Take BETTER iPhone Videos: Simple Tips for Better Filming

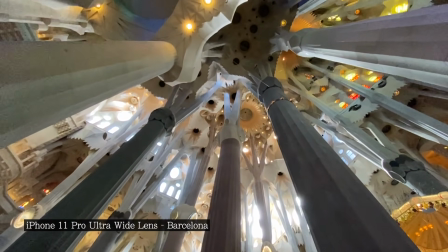8:10 Here the ultra-wide angle really comes into its own, making the shot more pronounced due to the composition and movement.
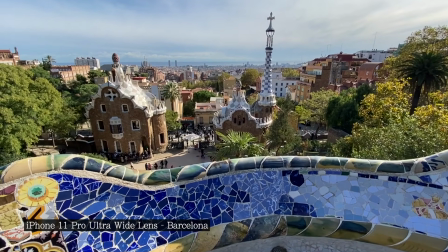8:17 And here the ultra-wide allowed for both the balcony and background to be in shot, providing better depth.
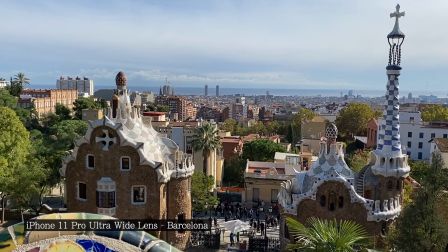8:23 Compare this to the normal wide lens, which only had enough space for the background.
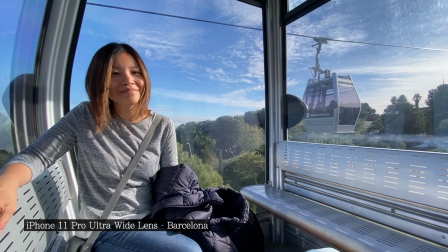8:28 The ultra-wide shot allows you to show the setting as well as the subject in lots of different spaces.
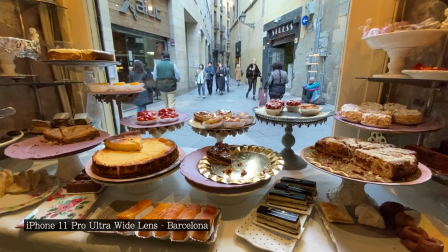8:38 But one important thing to always keep in mind is that the best quality lens on the iPhone is the standard 1x wide lens.
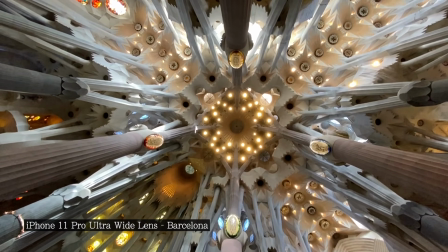8:46 That lens will give the best quality picture out of all three.
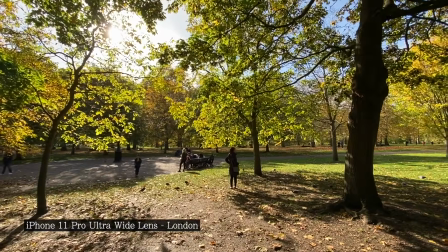8:49 So if the composition of the shot is not improved by the ultra-wide framing, then stick with the normal wide lens for best overall results.
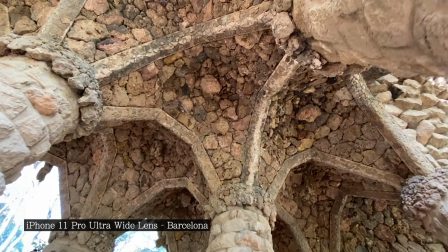8:58 The same can also be said for the 2x zoom lens.
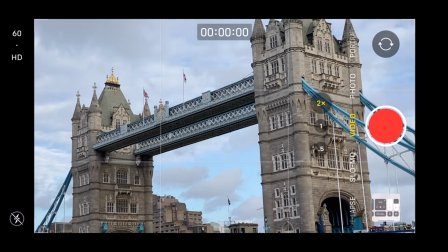9:01 Where possible, always use the standard lens to get as close as you can to your subject, then using the zoom when you can't move any closer.
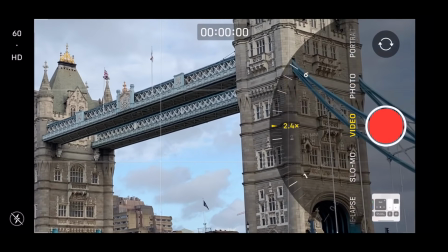9:09 And I would also suggest never zooming manually beyond 2x, because again, you are losing quality the further you zoom beyond this.
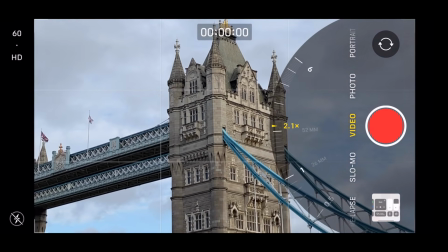9:17 Just stick to a 2x zoom and you can always crop into the shot later if needed.
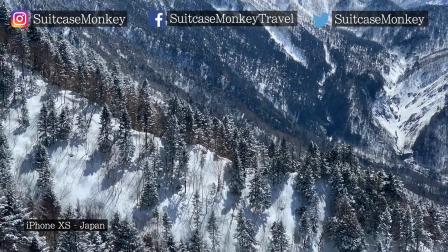9:22 So let's now get into the nitty-gritty.
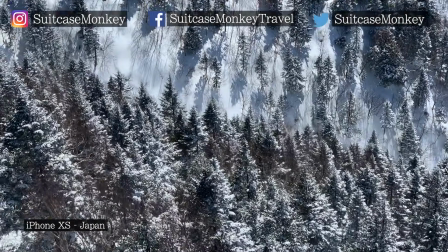9:25 When I asked on Instagram what you wanted me to cover most in this video, I was surprised that so many of you asked what settings I use.
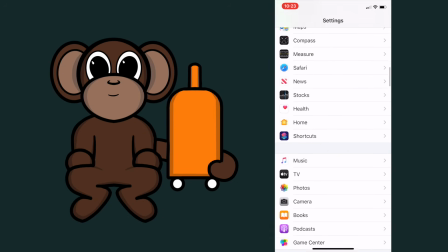9:31 So let's talk resolution. Now, if you have loads of storage space and a powerful computer to edit those large files, then 4K will always give the best quality, so just use that. Easy answer. Having said that, everything on this channel has actually been shot in 1080, and I've never had anyone complain.
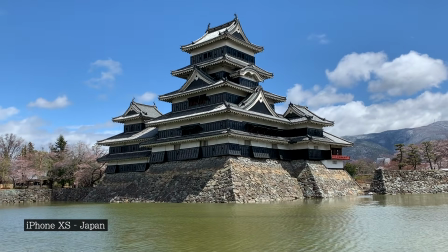9:50 Also, specifically for YouTube, there's always the chance that the person watching your video will be streaming it on a 4G connection on their tiny phone,
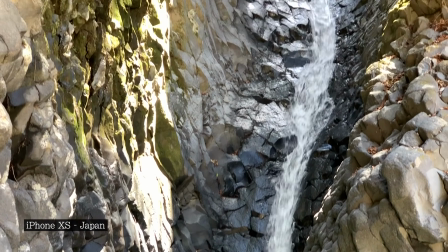9:58 and they wouldn't see the 4K anyway. So 1080 is perfectly suitable for YouTube,
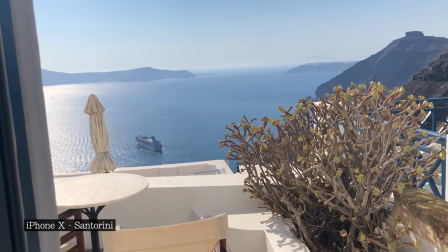10:03 but feel free to use 4K if the video is going on a big screen or you have the space and processing power to handle it.
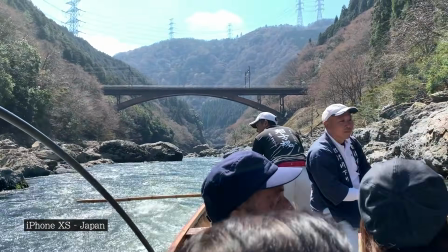10:11 But 1080 is fine, don't stress. There is one circumstance, however, that I do switch to 4K within my 1080 videos.
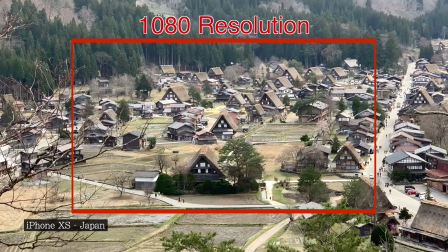10:18 Because 4K is a higher resolution, it means you can zoom into your footage and still have the overall resolution of a 1080 shot.
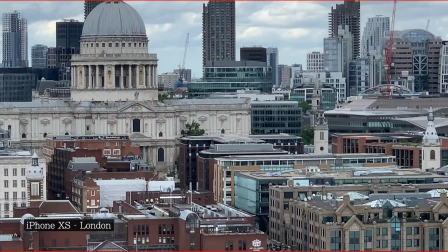10:26 I often flick to 4K when I'm standing in front of a view that I might want to zoom in on later during editing. 4K is also useful for this when filming an interview or a piece to camera. It means you can crop into the footage to hide cuts, create camera changes, or just recompose your shot.
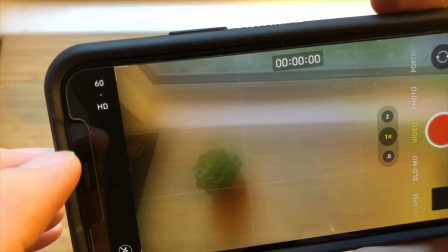10:43 And for anyone with an iPhone 11 or 11 Pro, you can now change your camera settings right from within the camera app.
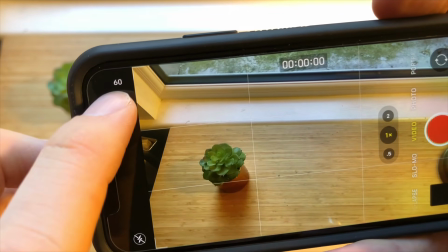10:50 Just tap on the relevant presets and you will toggle through without having to go back into the settings.
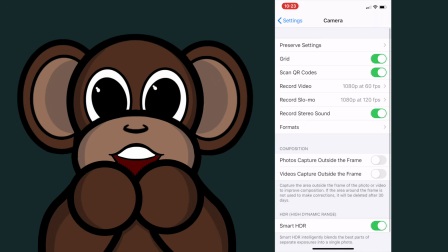10:55 Next is what FPS to choose. This stands for frames per second and basically just means how many still images are recorded within a single second to make up the moving video. Almost all the content on this channel has been shot at 60 frames per second.
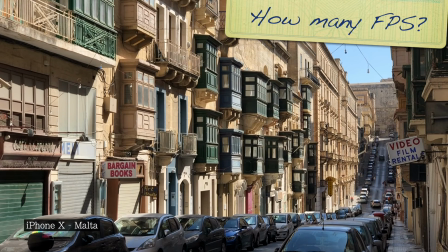11:10 Now, there are countless YouTube videos arguing the pros and cons of all of these frame rate options.
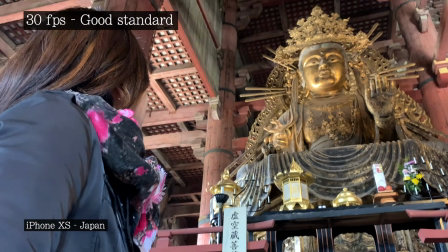11:15 30 frames is a good standard setting for most things nowadays.
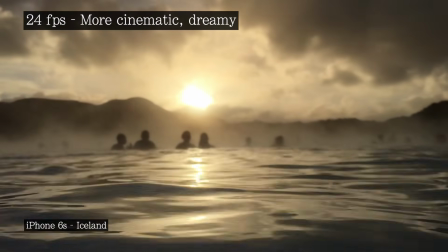11:19 24 frames gives a more cinematic feel to something, a bit more dreamy, especially when the camera is moving.
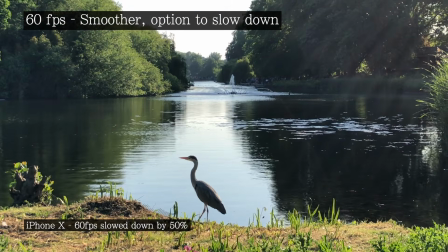11:25 But I shoot in 60 because having those extra frames allows me the option to slow my footage down.
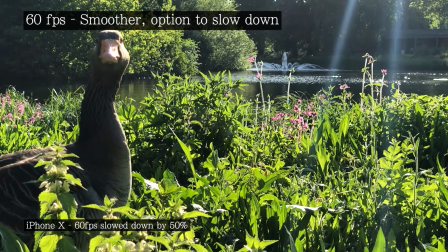11:31 If I only shot at 30 frames and slowed it down by 50%, for example,
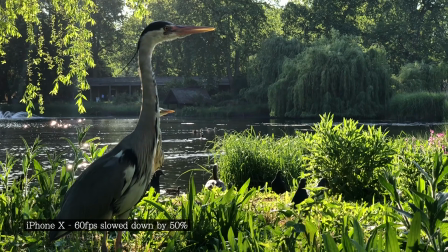11:36 you would be seeing the equivalent of only 15 frames per second, which would look incredibly janky.
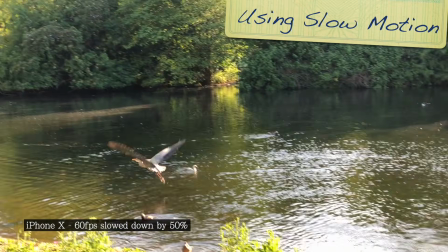11:41 Now, why would I want the option to slow my footage down? Well, the main reason is to really emphasize specific moments.
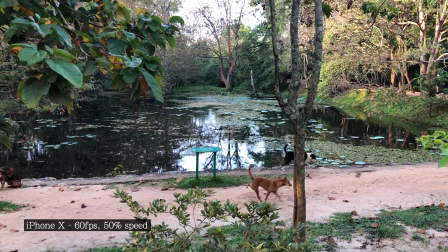11:48 Take this example in my 7 days in Sri Lanka vlog.
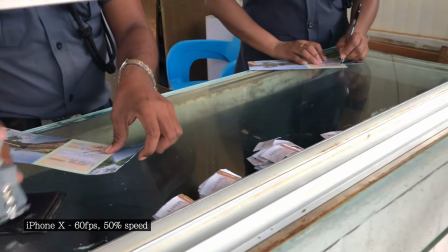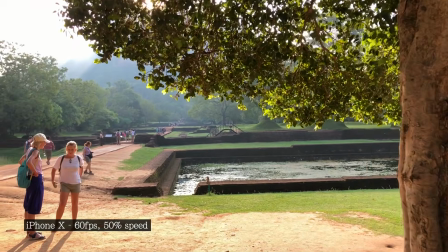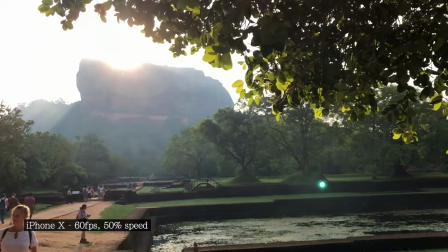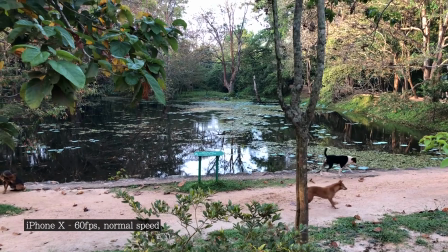12:08 If you watch the same footage back at normal speed, it just doesn't have the same feel to it.